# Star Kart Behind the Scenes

this whole project has taken, kind of from start to finish, about a year. So the first thing that we did when we started out
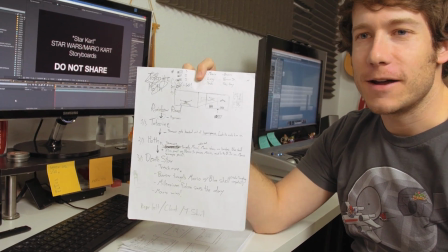[0:10]
was kind of sketched out this concept on paper of what the progression of the video would be.
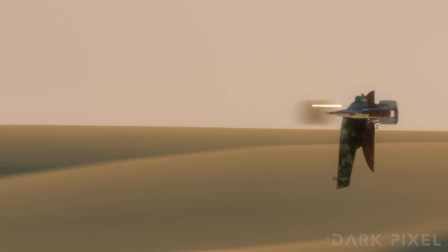[0:17]
Visualize them starting out on Rainbow Road, because that's already in space, and then moving through Tatooine, Hoth, and the Death Star, so you have a variety of Star Wars environments.
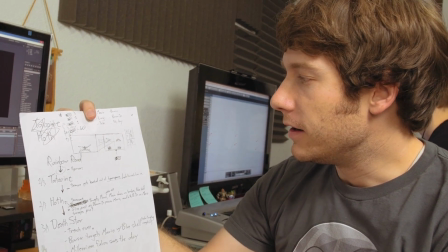[0:26]
We could showcase a few different things from the universe. Originally, we were going to kind of try and do this split screen, like 4-player multiplayer view, and I'm really glad we didn't do that, because that just would have been nuts. So the next stage that we went through was drawing the storyboards.
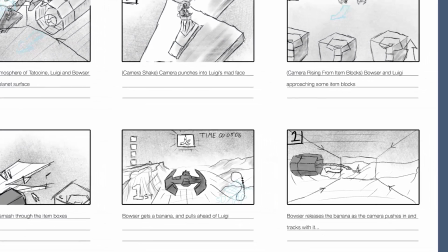[0:46]
The storyboards took a huge amount of time. I can't even remember exactly when they were finished, but it was months of time.
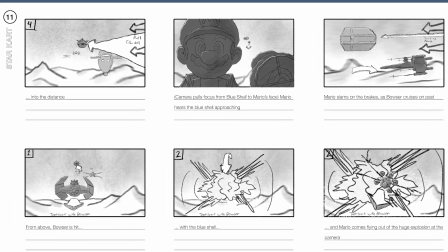[0:54]
I ended up just going through and sketching out kind of each panel of what we wanted to see. So we finished these storyboards, and Casen, Mike, and I, we discussed them and talked about things that we did and didn't like.
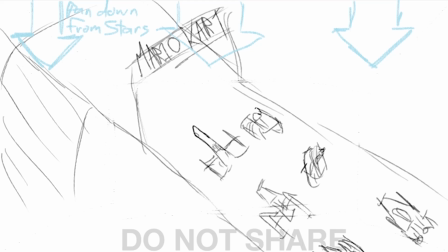[1:07]
And then what we did was we put together an animatic.
Down to see the Mario Kart start line at Rainbow Road.
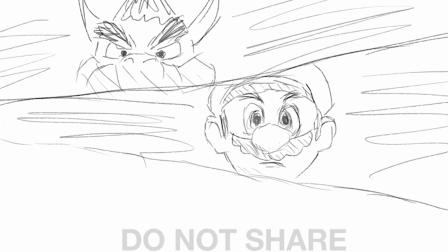[1:13]
That animatic was really useful for seeing like about how long we thought this video was going to end up being.
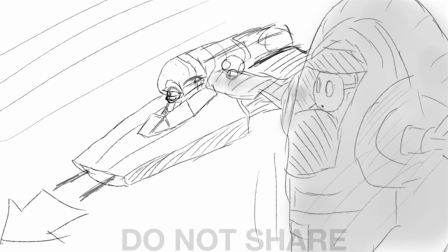[1:22] Out into hyperspace, but Bowser Jr., who's left behind.
So we ended up sharing this with a few people so they could give us some feedback.
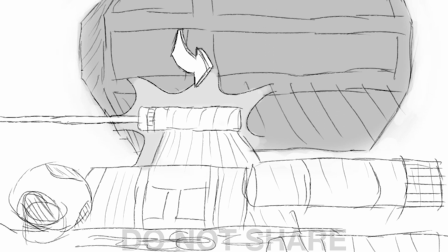[1:30]
But this is really, really rough, but it's basically what you ended up seeing, right?
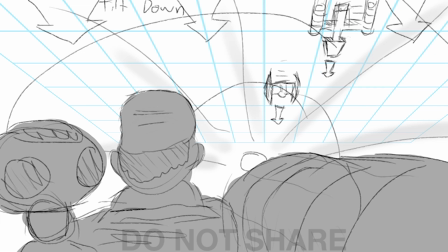[1:35]
What ended up actually happening.
He gains control, but he's passed up by everyone.
And there were honestly some ideas that we had in the storyboard that we felt like would work really well, and they ended up not working well, and we had to create extra shots.
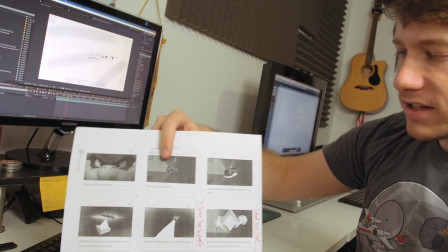[1:48]
There's a few places where you can see, like, towards the end there, and I just wrote it in red, we need an extra shot here,
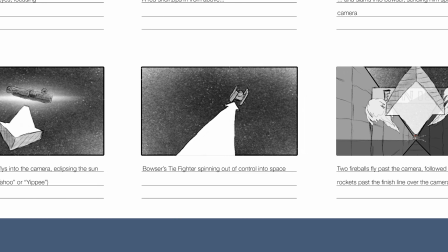[1:56]
so that this, see, originally Bowser flying off was going to transition straight into just Mario shooting the fireballs,
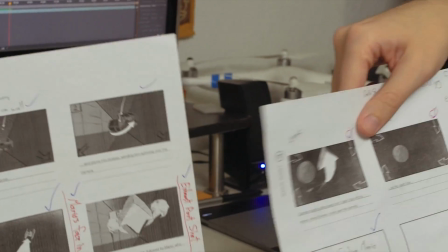[2:02]
which then was going to transition straight into them flying away from the Death Star and it blowing up.
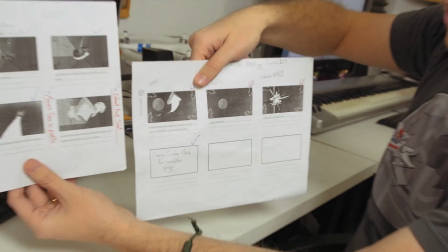[2:08]
That didn't cut very well. That was going way too fast.
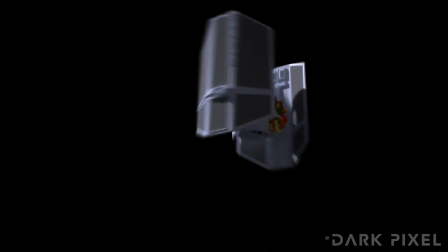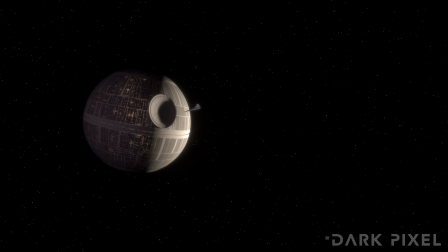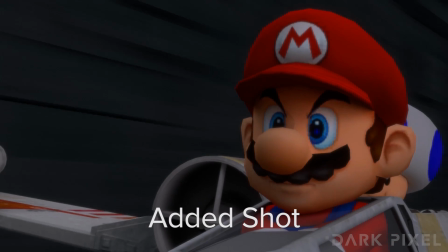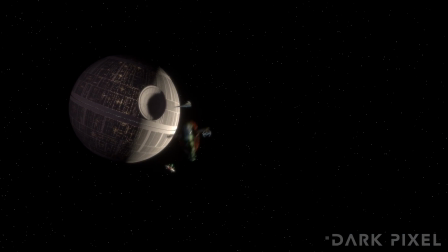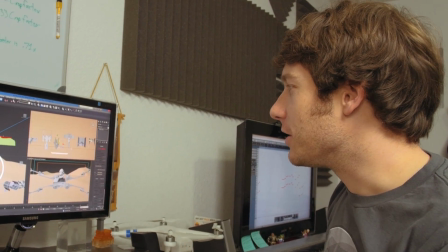[2:52]
Very proud of the fact that we got everything in this video to scale.
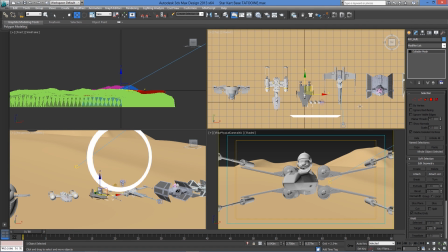[2:56]
So looking up, like on the Star Wars encyclopedias and everything, exactly how long each of the ships are and how big they are, and so they're all to scale. So it was tricky trying to get the characters and the ships to be to scale, but I think it all ended up working out really well.
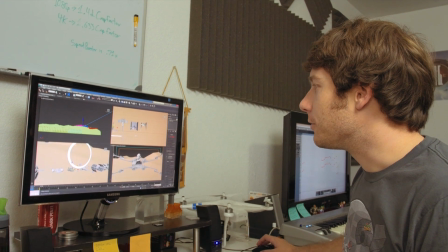[3:11]
So each shot, we would start with a template like this.
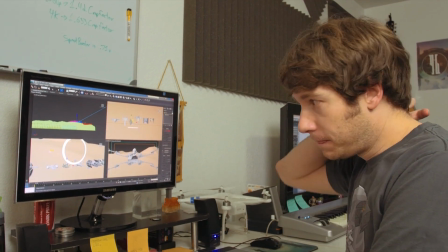[3:15]
Now, we had to build the terrain, and for that we used something called View. View is great for generating mountain landscapes and all kinds of things, and so what we ended up with was, for example, for Tatooine,
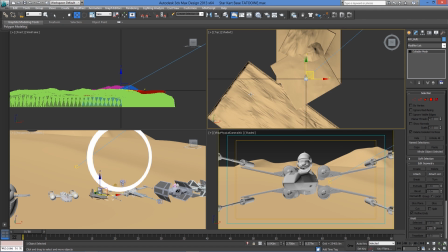[3:31]
I can show you here, because they're moving so fast,
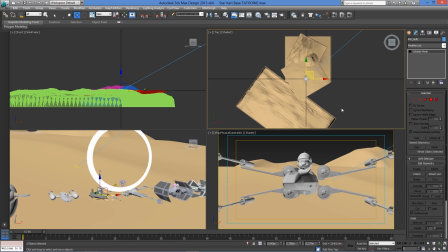[3:34]
we had to scale up the environment so that they could be covering tons of ground and have that really quick
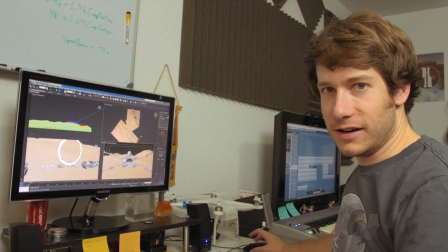[3:40]
feel to it, but not run into the end of the terrain. And so you can see here,
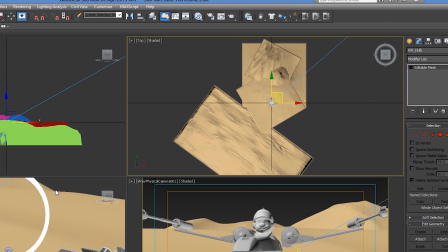[3:46]
Tatooine is made up of a few different blocks that could be rearranged and kind of matched together to create different types of terrain.
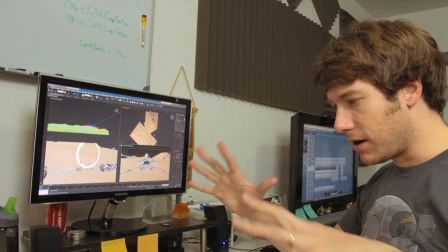[3:55]
So we did the same thing with Hoth. Hoth is a mountain landscape that kind of actually has a lot of pockets in it.